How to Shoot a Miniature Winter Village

Today we are giving you an exclusive behind-the-scenes look at something truly magical. We teamed up with our friends at Rogers O'Brien to create a miniature snow village for their holiday video.
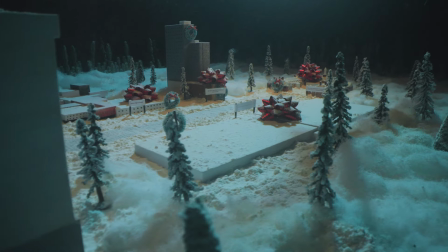From the initial concept to the final touches, we're about to dive into the creative process,
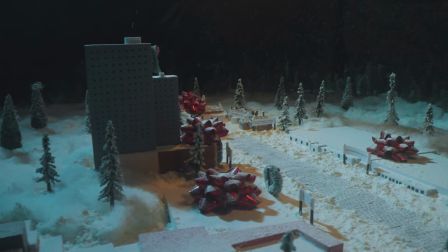unveiling the artistry that went into creating and filming this enchanting winter scene. So come on into the Castle View Workshop as our team shows you how we brought this festive video to life.
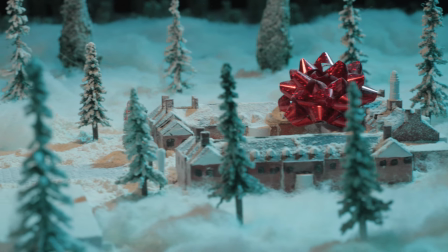In the town center we knew we needed a higher degree of detail. For example, we ended up getting trees meant for a model train diorama.
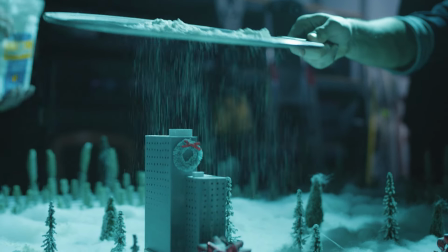And for the snow, we ended up just using flour run through a sifter. As we pull back, we used a combination of materials.
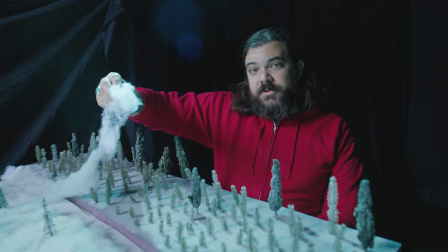For example, this fake snow that you could get at any hobby store, we used to surround the outskirts of the town. Next, we knew we wanted the village to feel like it was surrounded by a dense forest.
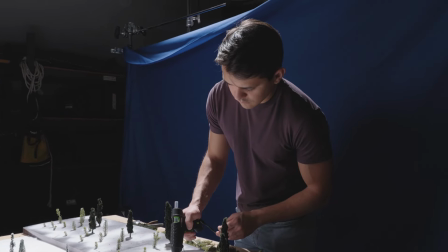So to do that, we got a little creative. We bought a wreath, cut it up, and glued the stems into a piece of foam board. And that worked out really well. And finally, we surrounded the town in sheets of duvetyne to give it a nice nighttime background. So now that the town is built, we still need to figure out how we're going to achieve the look of falling snow.
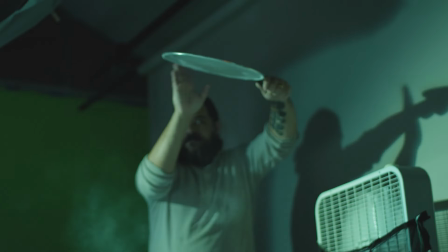The method we found that worked best was dropping flour in front of a fan and letting that blow over the village.
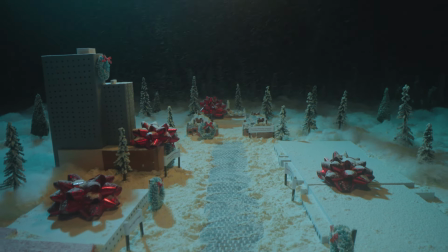That gave us a nice, constant,
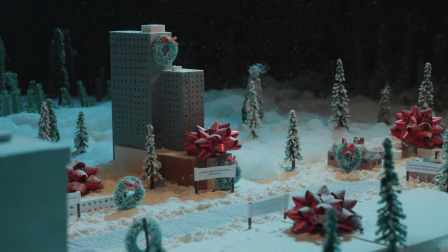even snowfall, which was the look that we were after but if you are going to try this effect know that it is going to be messy in the end we ended up blowing about three pounds of flour all over our studio so cover up your gear and do what you can to contain the mess and with all that figured out I'm now going to pass it off to our DP Adam to talk about the filming process now that we have this wonderfully constructed village there are a few technical things to keep in mind in order to really sell these miniatures as believable full-scale buildings. The first thing I want to talk about is depth of field and if you don't know what depth of field is that is basically the range between the nearest and farthest object in your image that are in acceptable focus.
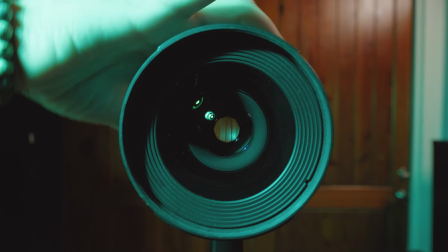This is determined by a number of factors the size of your camera sensor or the aperture on your lens or the distance from your camera to your subject. Since we are shooting miniature buildings that are just a few feet away from the camera the depth of field is going to be much shallower than if we were shooting full-scale buildings from say hundreds of yards away in order to compensate for this difference we close down our aperture to about f14 giving us a much deeper depth of field that makes it appear like we're looking at an object in the distance rather than just a few feet away from the camera just know that closing down your aperture ring will limit the amount of light that makes it to your sensor so just make sure
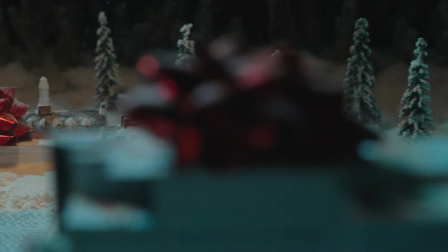to account for that next i want to talk about movement when you're shooting miniatures you want to focus on slow controlled movements. Any jerky uncontrolled movement is going to make it obvious that your subject is much smaller and closer than you're trying to make it out to be, which is why we have to be intentional with our setups. We decided to go for an aerial photography look.
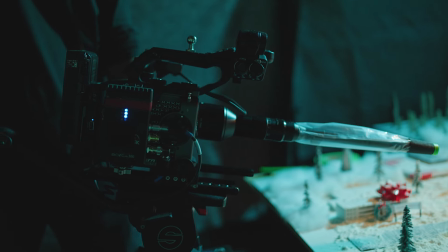So we set up our Dana dolly and we shot from just outside the set, making it appear as if we were shooting from a tiny miniature drone. Not only do we have to focus on our camera movement, but we also need to be paying attention to the movement of our objects in the scene.
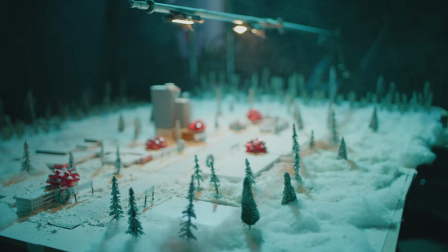In this case in particular, or fake snow. In reality, our snow was only falling from a few feet above our set. The time it took to get from point A to point B was minuscule, so we want to stretch that out.
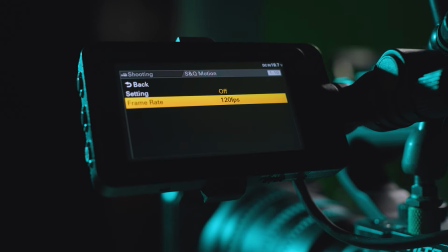By shooting at a higher frame rate of 120 frames a second, we're able to slow down our image in post,
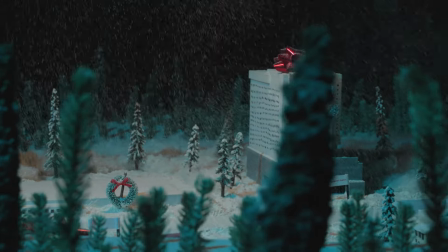making it seem as if the snow is falling a much greater distance than it actually is. All of this just adds a sense of weight and scale that makes the entire scene feel so much bigger. Just keep in mind that shooting at a higher frame rate will require your camera movements to be faster just to compensate for the difference. Also, much like closing the aperture on your lens, shooting at a higher frame rate will darken your image significantly, which is just another reason why miniatures require so much light. Which brings me to my next point. How do we light a miniature scene?